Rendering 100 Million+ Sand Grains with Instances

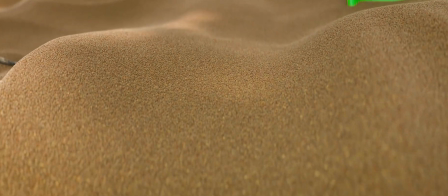That video you just saw was Cycles X combined with
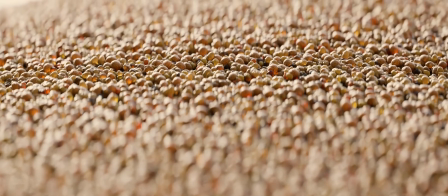geometry nodes to instance individual grains of sand across a mesh.
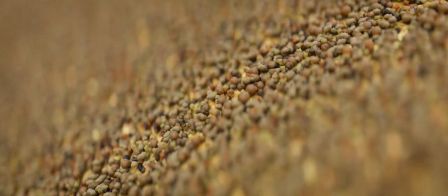Every point that you can see that is sand is made up not of a texture but of individual grains of sand.
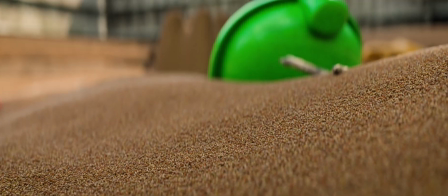That means there is no point where it transitions to a texture. This is really a great example of how powerful Blender is becoming. geometry nodes allowing huge amounts of polygons in a scene and cycles X just renders through them blazingly fast.
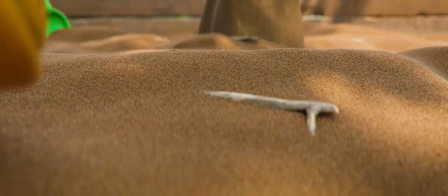On the wider shots there are hundreds of millions of instances happening here.
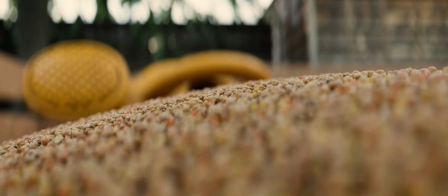The longest frame to render was only 20 minutes long.
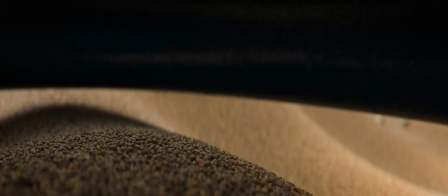20 minutes per frame for hundreds and hundreds of millions of particles is a pretty good trade-off I'd say.
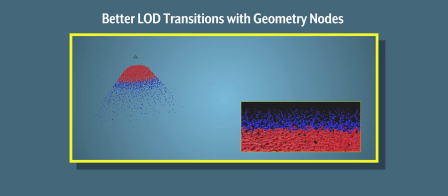In the closer shots we can cut down the render time significantly by using camera culling,
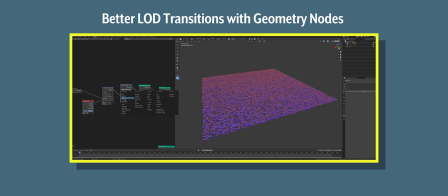but I'm not going to delve too deep into this because I've already created this node setup in another tutorial that you can watch here. Or if you want, you can download the node setup directly from my Patreon for free.
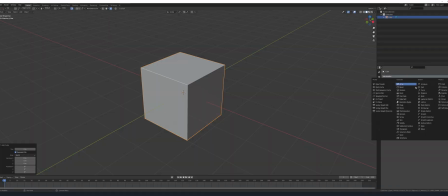There's no signing up necessary. The first thing I like to do is set up the surrounding scene.
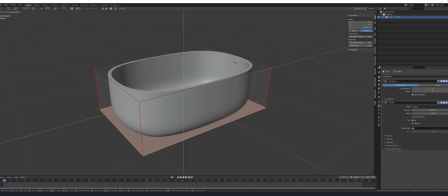I have already developed the geometry node setup in a separate blend file, so that's going to be really easy to import.
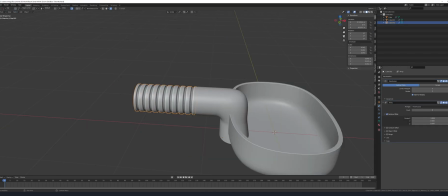But I want this scene to already look good before I start the process of creating the sand.
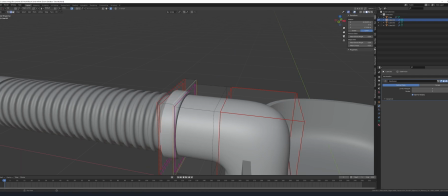It gives me total freedom to move the camera around.
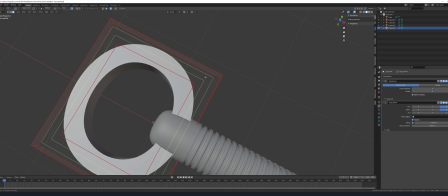I'm modeling the toys here using subdivision modeling in combination with Hard Ops and Box Cutter.
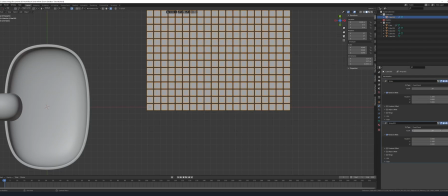These are really useful plugins. Normally assets like these would be background items and low detail, but since we are getting real close to them,
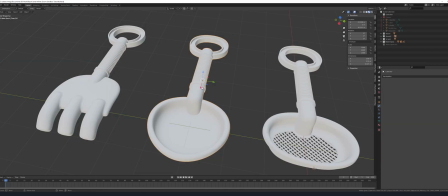they need to have lots of geometry to still look good close up. When it comes to texturing these assets.
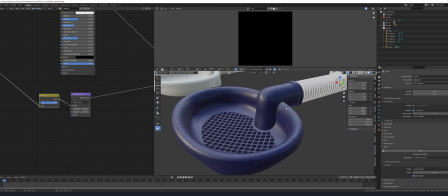I ended up using Substance Painter because it's much quicker and easier to get the results I wanted.
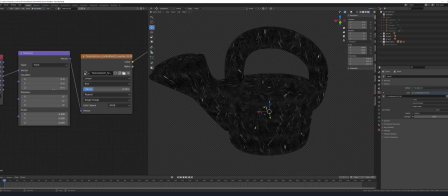I originally tried using procedural textures within Blender, which would theoretically give you infinite detail so you could zoom in as much as you want,
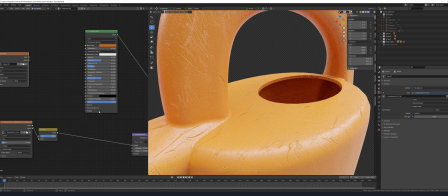but I knew at this point I would get better results and not be wasting any more time using Substance Painter.
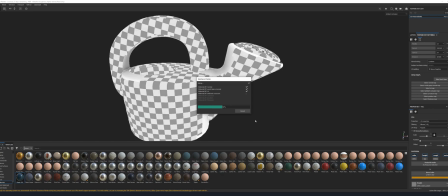Texturing in Blender is useful on many assets, but I prefer to texture my hero assets in Substance Painter.
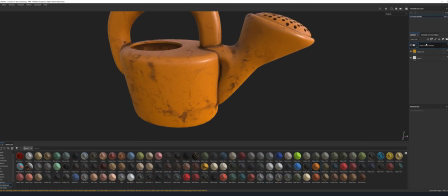I haven't tried Marmozet Toolbag or Quixel Mixer yet, but those are cheaper and free respectively, so I might give them a go in the future.
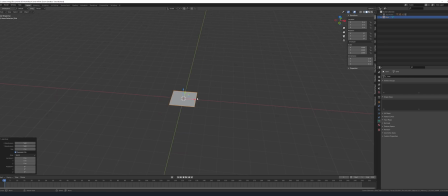I made the base for the sandbox by adding in a grid with lots of subdivisions and sculpting in the sand details.
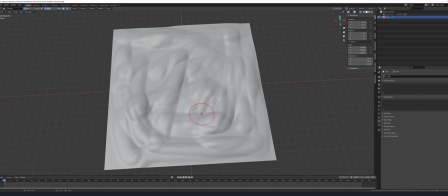I looked at other sandbox reference images, and they all seem to have scraping patterns,
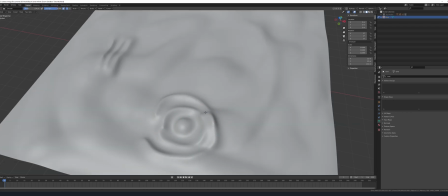which makes sense because it's a sandbox, and that's what people do in sandboxes.
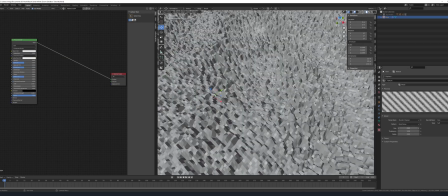So I tried to replicate that look somewhat. I added a noise displacement modifier to add more variation.
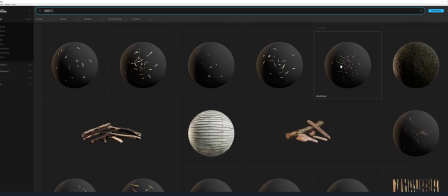Okay, now I'm using mega scans. If you feel bad that you didn't create everything from scratch yourself, don't be. If this was client work, they really only care about the end result and how quickly you can get it to them.
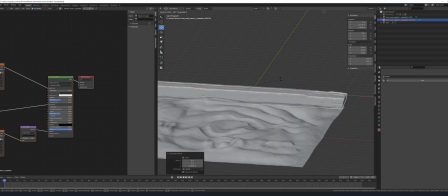I'm using these wood planks to make the sides of the sandbox. Make sure to rotate and offset them slightly to add realism.
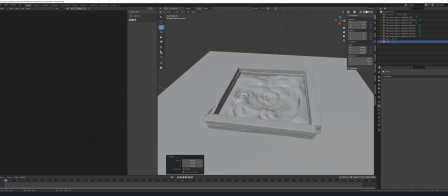The real world is not full of perfect angles. Since we won't see the ground, I am just using a plane with a solid green texture.
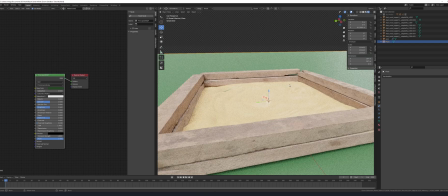This will color the light that bounces onto other parts of the scene. Now I loaded in a daytime shot from HDRI Haven.
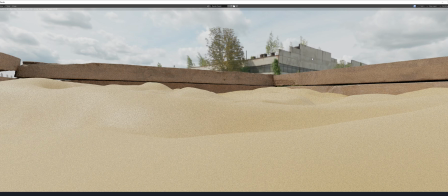I don't care about seeing these buildings in the background because I'm going to add a fence around the scene.
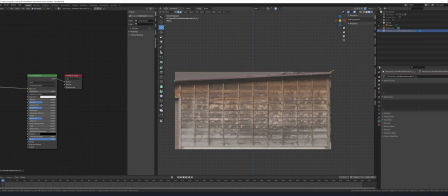Now I'm grabbing a nice shed texture and using images as planes, I can model an entire shed from this one image. When it comes to photorealistic backgrounds, image textures will save you a ton of time. They're so powerful. You get so much free information in just a single image.
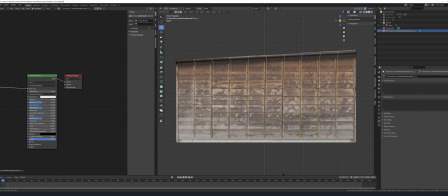To quickly create these pillars, add in loop cuts. And then after you've lined them up, you can select them and press control B to bevel them.
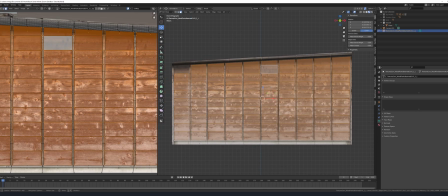Add loop cuts for each plank and then select all the faces. Press F3, type in extrude individual faces.